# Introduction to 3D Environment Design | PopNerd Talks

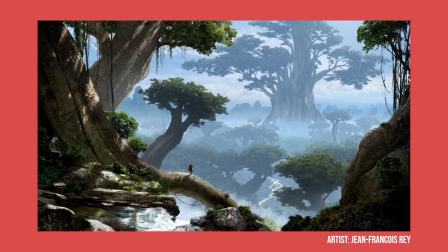Your focal point can be placed in any of these locations because the main purpose of dividing your scene into these 3 parts is to create depth and balance. You'll want each of these parts to have its own unique elements, such as distance, color, and contrast, to create variety in the scene,
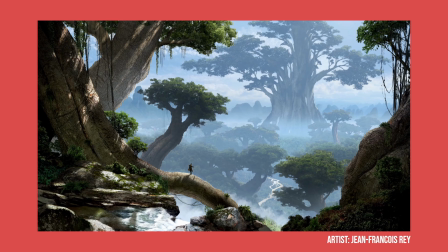but you'll also want the transition between these parts to be smooth so the viewer's eyes can be guided through the different sections without any abrupt changes.
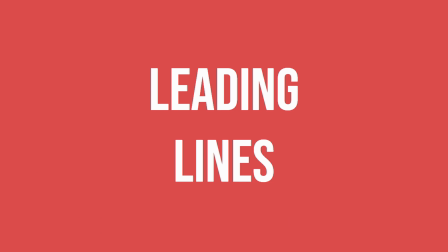Using leading lines in your composition can make it much easier to guide the viewers through the foreground to the background.
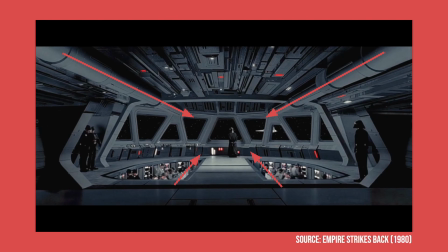Leading lines can be anything as long as they guide the viewer's eyes towards a certain direction or point of interest. In environment design, these lines can be horizontal, vertical, or diagonal, and some examples of these can be roads,
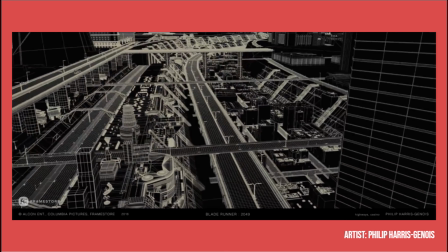rivers, trees, horizons, and basically anything that would make sense to consistently be in your scene. Leading lines can act as a bridge between your foreground and background. And using diagonal lines to do so can be effective at keeping the viewer's visual attention for a longer period of time while guiding them through the entire canvas.
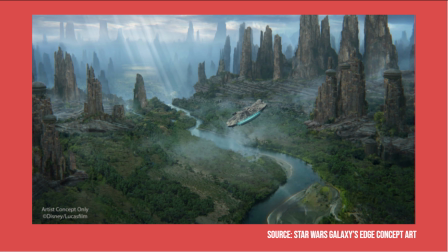Curved lines, such as rivers and roads, can also be effective at increasing visual attention because the viewer will have to spend more time with that component.
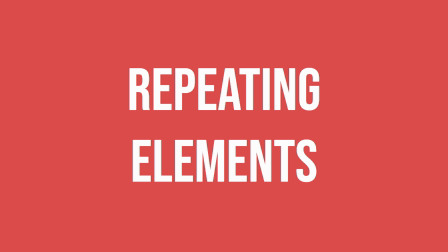There are many ways of creating depth in a 3D workspace. Unlike 2D art, assuming that your objects are scaled appropriately, most of the perspective work is already done for you in 3D software once you find a good camera angle. However, there's still many ways to achieve depth.
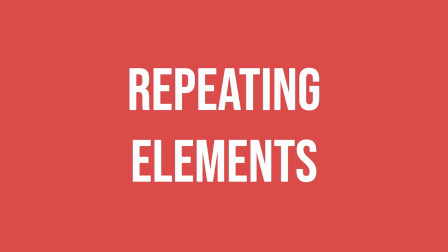A pretty simple method to create depth in your environment is to have the same repeating elements get smaller as they get further from the camera.
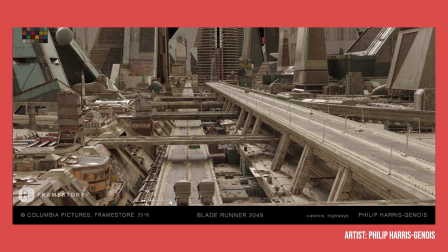This also works because the repeating elements essentially do the same thing as leading lines, guiding the viewer's eyes, while providing perspective as well.
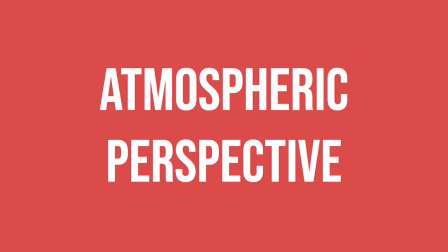Using volumetric elements to create haze or an atmosphere in your environment can also be very effective at creating depth in your scene.
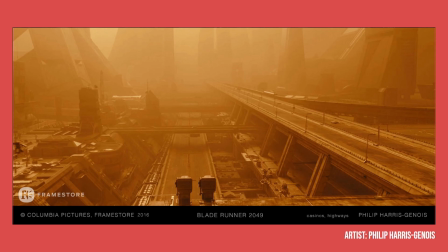Atmospheric perspective is the effect that the atmosphere has on the contrast and saturation of objects as they're viewed from a distance. As the distance between a viewer and an object increases, the object will start to become brighter and less saturated, blending into the background.
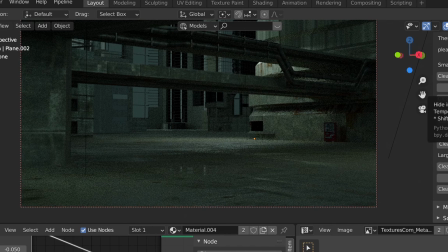This occurs due to light scattering in the air, which can be recreated by using volumetric objects or depth passes in most 3D software.
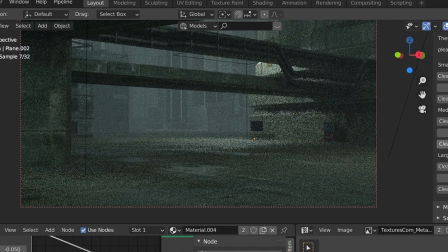If your focal point is too unsaturated due to being far from the viewer, adding a light source that just shines on your focal point can regain some of the lost contrast and saturation. This can also help create a sense of mystery as the main subject of the scene is surrounded by darker elements.
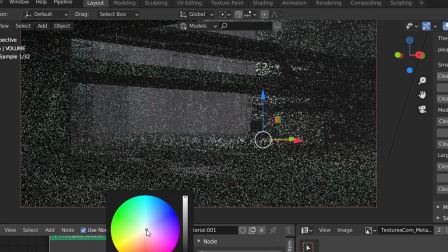Depending on the lighting and composition of your scene, atmospheric perspective can help create the mood for your scene and make it more dramatic.
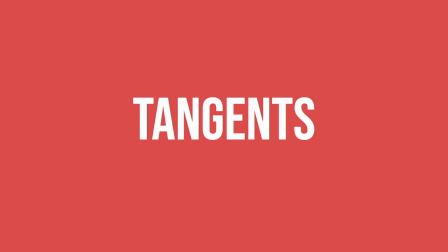While using atmospheric perspective and leading lines to guide the viewer's eyes can be very effective, tangents are common mistakes that can throw the viewer off.
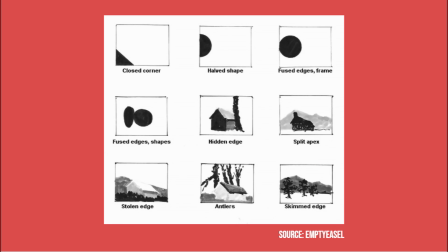Tangents are two objects in a scene that are either touching or close to each other in a misleading manner. Tangents can be parallel objects, objects that are touching the edge of the frame, and object placements that create false depth. Applying these elements can help your scene look better if done with purpose, but accidentally incorporating these can lead to the viewer being confused.
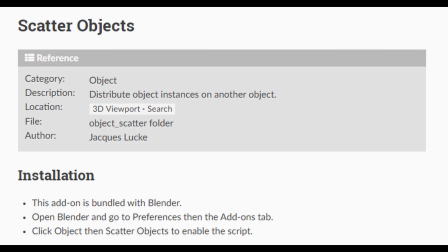While getting started on environment design with 3D software, it's common for beginner artists to overfocus on the technical aspects of their render and forget the
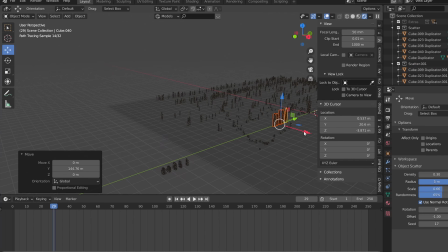basic composition techniques that can take your piece from looking decent to looking like a finished product.
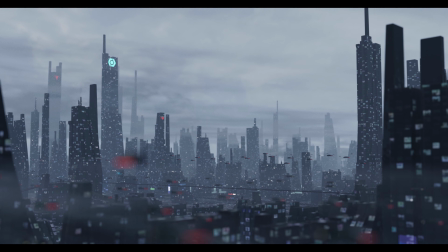Keeping these techniques in mind while working on an environment scene and mixing these compositional
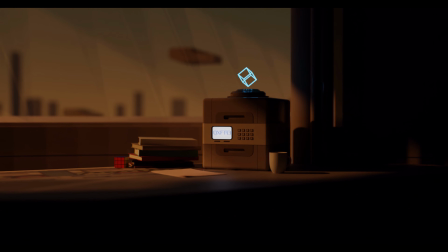methods with the technical parts of 3D can be a very effective way to design satisfying environments.
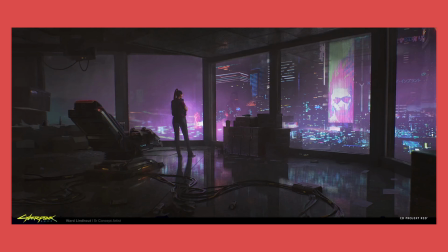There are lots of other aspects of visual storytelling that can be utilized in environment design, such as lighting, camera angles, architecture, and more cues that can help with world building.
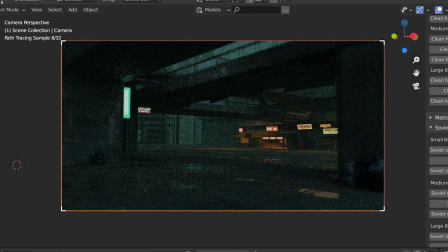I will be making a part 2 to this video which will go over everything I just mentioned, so make sure you're subscribed and have notifications turned on. Thank you for checking out this video, and I will see you guys next time. Oh, and before I end this video, I just want to say thank you to all my supporters for subscribing to my channel and helping me reach 5,000 subscribers. You guys are the best.